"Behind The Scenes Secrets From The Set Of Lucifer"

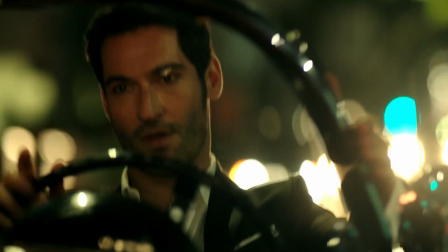Lucifer is certainly an on-screen hit due to its charm and engaging story,
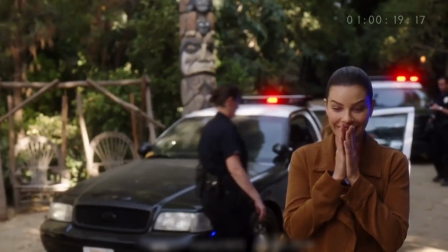but it also has a certain level of charm and great stories behind the scenes.
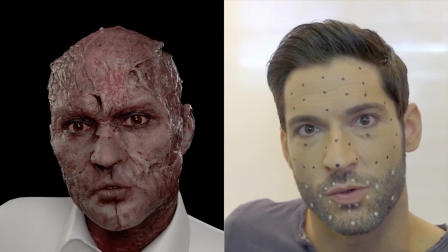Doing the devil's work can be hard work, and that is something the production crew found out when working on the former FX and now Netflix show Lucifer.
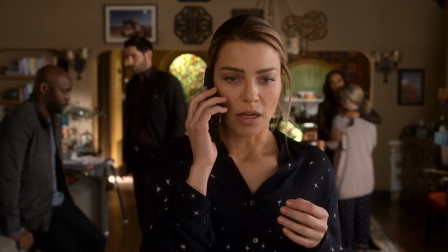But their hard work and sacrifice has paid off, and along with a great cast, gripping visual effects, and interesting anecdotes, has become a global treasure.
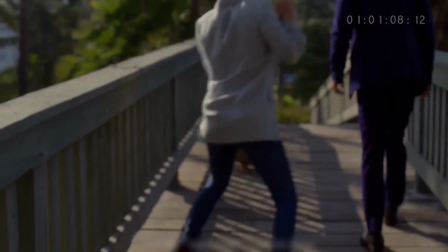It's become a favorite among fans, and it is these behind-the-scenes moments that's made the show so popular.
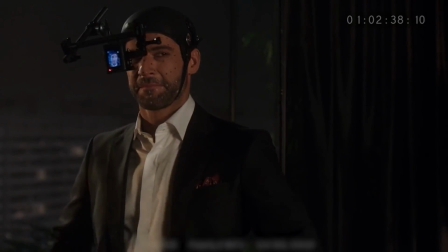With Season 5 dropping on Netflix this year and Season 6 in the works,
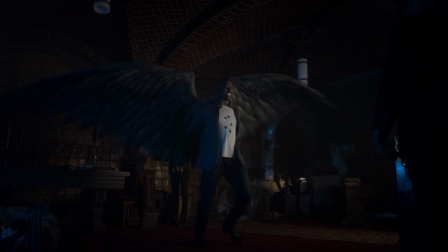Lucifer keeps on rising in popularity and has made all of us want to know what exactly goes into making it.
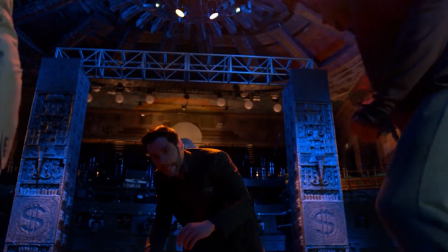In this video, we'll take a dive into the making of Lucifer and have a glimpse into all of the work that goes on behind it.
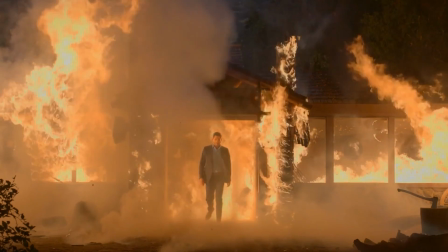From tight production budgets, crazy stunts, and of course, a pinch of Tom Ellis, we will take a journey down into the depths of hell together as we look behind the scenes of Lucifer.
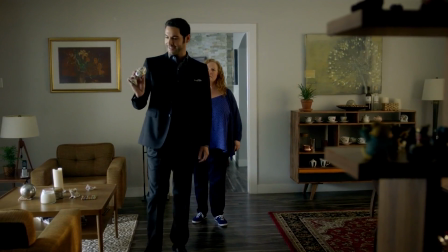Can we skip the boring part we're here tonight and just let's get to the good stuff, shall we?
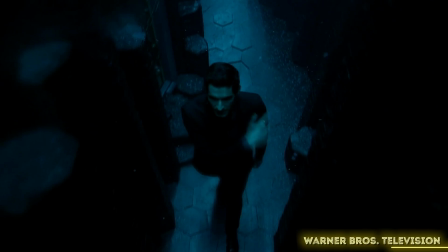Now, one of the things that makes Lucifer is its visual aesthetic and use of effects.
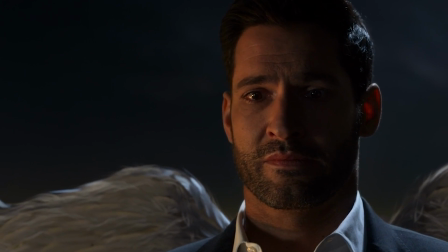Due to the fact that the actors don't have their own set of wings or that Tom Ellis has the face of the devil, let's face it,
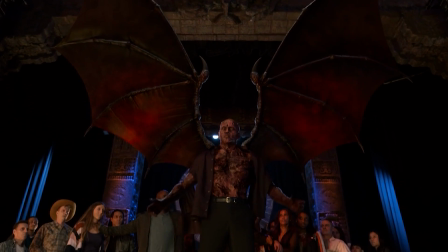far from it, a great deal of effects are used throughout with the use of both CGI or VFX and practical.
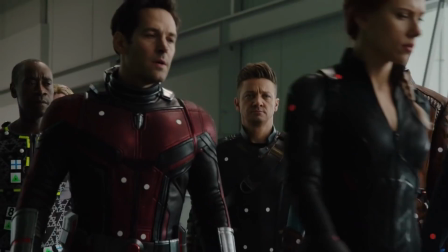But as you can imagine, these effects cause their own deal of problems. While big blockbuster movies like Avengers Endgame may have had a swollen budget of
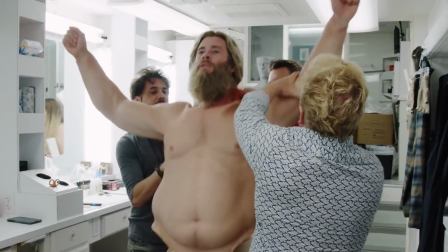$356 million to splurge on effects such as Thanos' giant chin and fat Thor, TV shows like Lucifer don't have the same luxury,
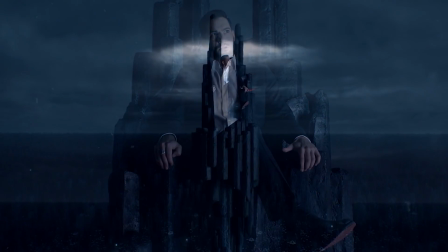with the show having approximately $54 million per season, which isn't exactly peanuts to you and me, but to TV shows it doesn't give them much to work with.
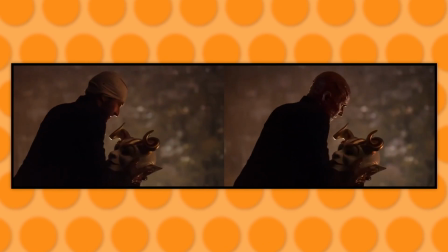This means that Lucifer often had to be thrifty now and then and make decisions for practical cost-saving reasons as opposed to storytelling reasons.
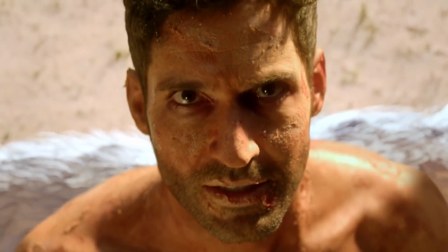An example of this is Lucifer's angel wings.
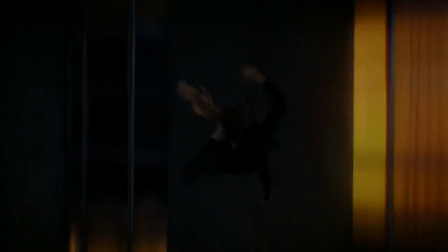As we mentioned before, while he may have the face of an angel, Tom Ellis doesn't actually have the wings, so the production team had to splurge on a virtual set for the actor.
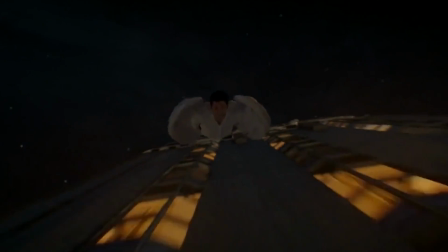Initially, the producers were going to cut the wings due to budget concerns, but decided that it would be worth the cost.
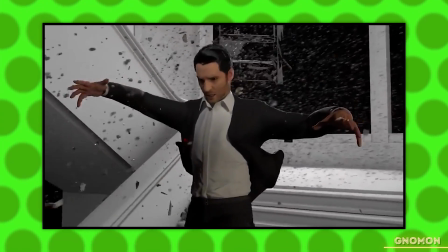And with that season 3 finale, they would certainly be right there. But it isn't just a budget issue.
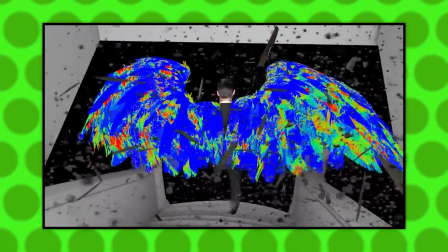Actually, creating these giant wings is a very difficult thing to do because, let's face it, they're not exactly pigeon-style wings, are they?
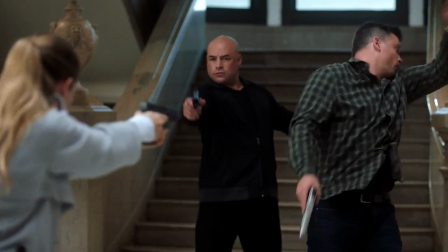The VFX team would have to come up with the idea from scratch, which, calling back to the season 3 finale, was particularly hard to do in that scene.
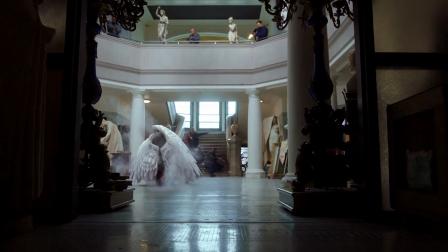In the scene, Lucifer uses his wings to shield Chloe from the bullets raining down on them, and to create this was quite the challenge.
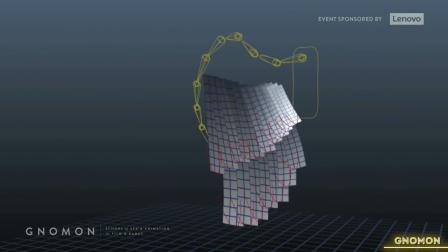They took 2 months to work on that scene alone,
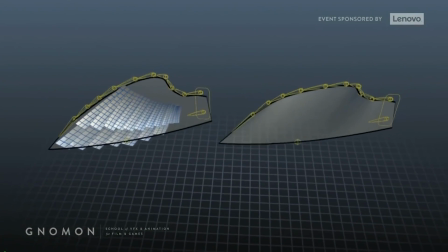with the rendering time for a single frame taking nearly 6 hours, which in TV production time is an eternity.
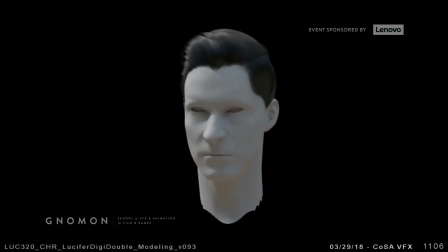This is because the VFX team had to create a different array of feathers with a
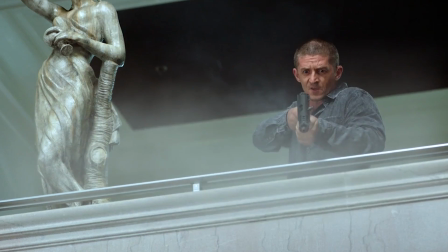number of layers of effects on top of them to show the various stages of being hit by bullets.
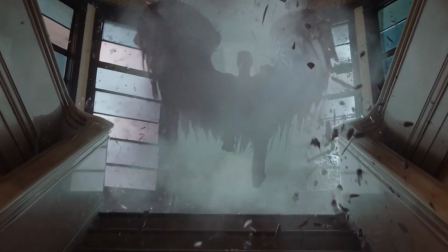16 variations of textured feathers were used to give the wings an authentic look, all of which was rather time and money consuming.
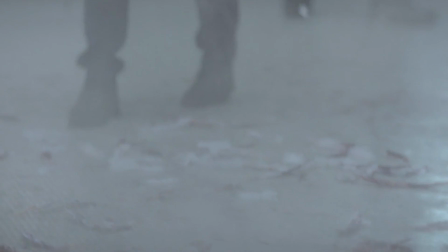This meant they had to save a little bit of cash where they could, so instead of Lucifer flying out of the scene like Superman as he was supposed to,
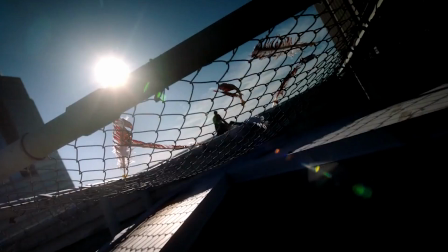he just disappeared into smoke like Batman because that's a lot cheaper. But not every time a bell rings or a penny is spent does an angel get its wings.
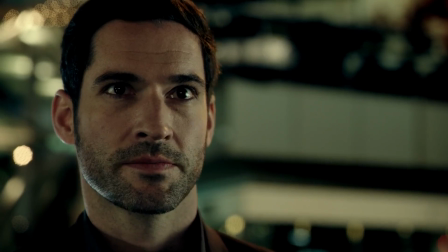Because of the mounting bill needed to pay for Lucifer's wings, another angel had to lose his, a Menadeal.
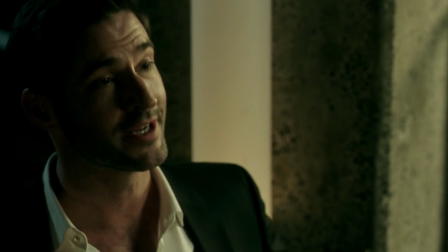And you, my feathered friend, can go to hell.
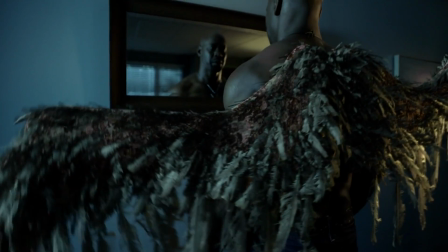The reason he lost his wings wasn't for story purposes, but just because they couldn't afford to have any more wings in the show.
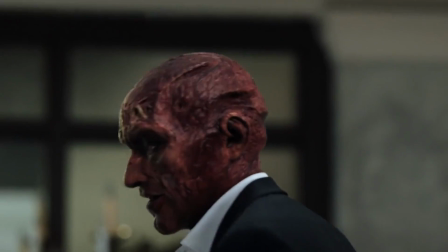Sometimes it does pay to be the devil.
Oh, Lucifer's devil face was another tricky concept.
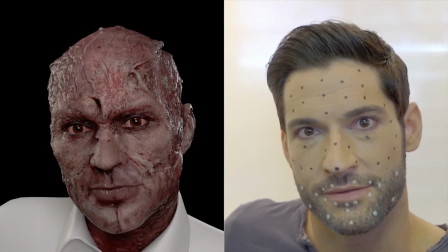Initially in the pilot, the face is prosthetics, but was later replaced by VFX to give the face a little bit more depth.
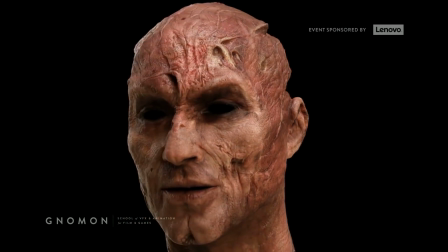This made the experience a lot more comfortable for Ellis, who no longer needed a mask,
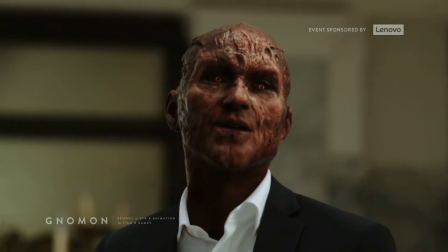but instead a load of mocap spots on his face, which Ellis described as looking like he had measles.
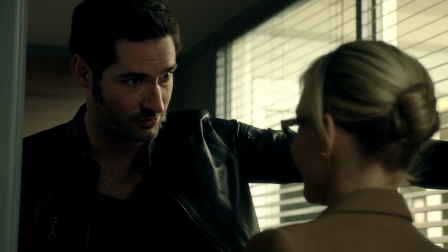Even those spots didn't manage to blemish his annoyingly perfect face.
Yummy, yummy, yummy.
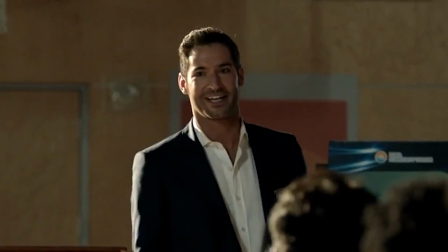Can't get enough.